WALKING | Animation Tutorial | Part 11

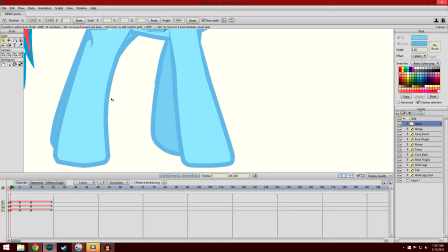8:19 As for the actual motion of the legs, let's look at the front leg for this. So let's go to cat.
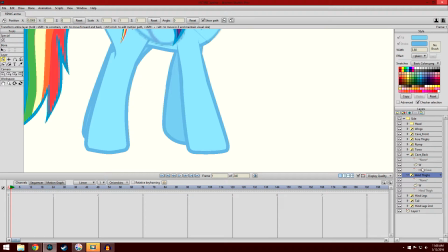8:26 Here they are. Again, I made a second layer called W for walking for both of these. Oh, that's the wrong one. That's calf back. Calf front, fourth eye. There we go. These ones. Okay. So, alright, good.
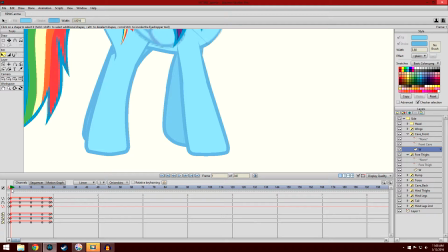8:44 So, you want to start the cycle, or at least the way I did it anyway. I started the cycle where the leg was in the frontmost position. Okay? So here's the frontmost position where the leg is going to come down after you lift it up and pull it forward.
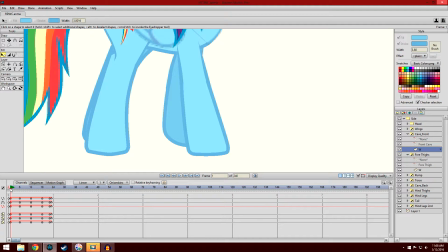9:04 Now, since this is a 1 second animation cycle, that means that the leg is going to go to its backmost position at 12 frames,
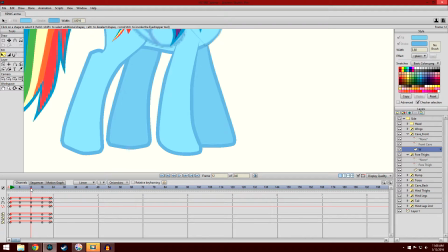9:19 which would be here. So this is the backmost position.
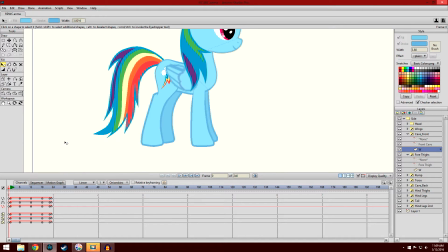9:24 Now, something I did is that since this is just the character standing normally, I said, okay, well, if that's the character standing normally,
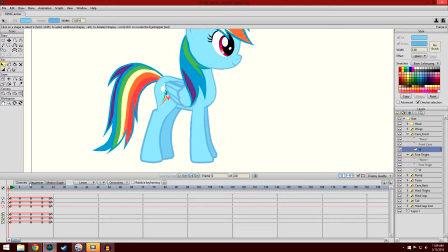9:34 and 12 is the backmost position, and frame 1 is the frontmost position, I will make frame 6 this. I will make the front,
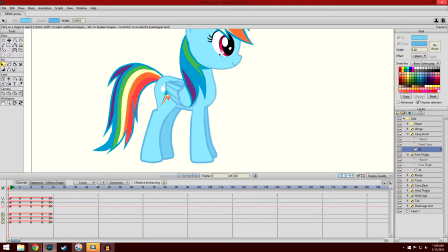9:51 both front-facing legs, the rump, the tail, and all of the head and hair and all this stuff up here,
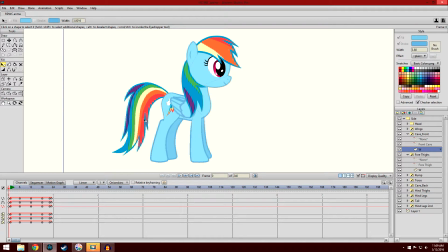10:00 this standard stationary stance, I will make that frame 6. So that there is a middle ground. So now we have a middle keyframe. And that just helped things out a little bit. See? You can see there.
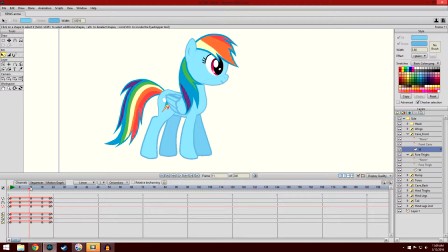10:19 And forward. Now, so again,
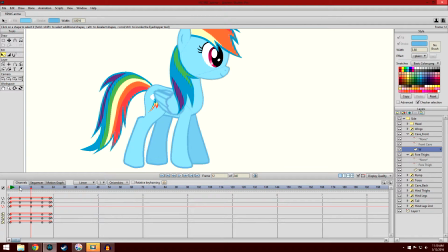10:26 frontmost frame, backmost frame, and you should have some kind of middle frame in between. It would help anyway. Then, where you go from there is, okay, well obviously, from frame 12 to 24, 24 is supposed to be the same frame as the first one, which is the frontmost frame.
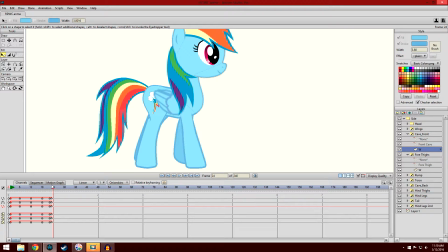10:45 But we need a middle frame. This one we absolutely need a middle frame, because without the middle frame, it will just basically slide the foot back like that, see? It would just do the animation in reverse. It would just go, doot. That's all it is.
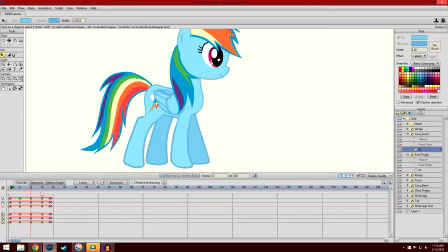11:00 We don't want that, because then they would be going absolutely nowhere. They would go forward, backward, just constantly. Maybe you want them to do that. Maybe they're like rocking back and forth with their legs or something. Who knows? You could do that, but we're trying to walk, not rock ourselves like a baby or something.
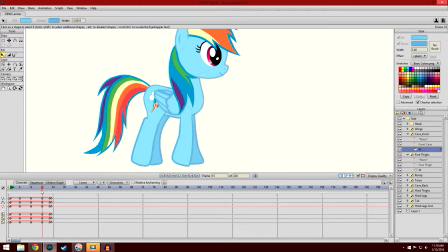11:17 So, the middle frame, which is essential, is where the leg is being lifted up.
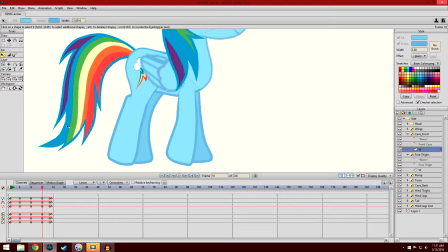11:23 As you can see, so on frame 18 we have the leg being lifted up, like so. Now, you don't want to exaggerate the bend too much. Now, you could say if the character was doing, I don't know, like high leg running or something.
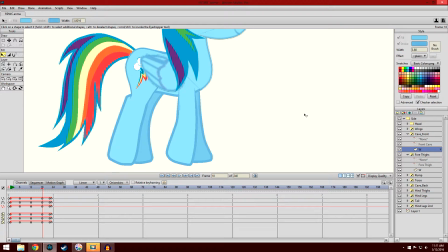11:41 I think that's how you say it. High leg, high knee, something like that. If you start walking around, you'll notice that you really don't bend your knees all that much when walking. Running, you bend them significantly more, but you still don't bend them all that much.
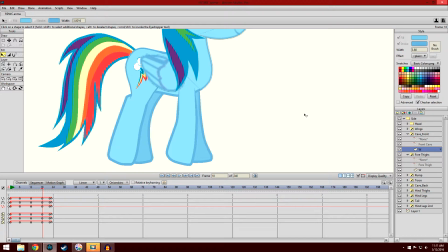12:00 You should notice that. Just stand up a minute, just walk around a little bit. You should notice that your knees really don't bend all that much. So we don't want to over-animate, obviously, and bend the knees a whole lot when the legs are not going to be bending that much.
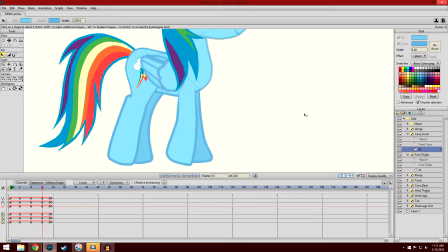12:16 Just naturally, they just don't bend that much. You don't need to. So your legs just don't bend that much when walking. So we don't want to exaggerate that bend in the knee too much.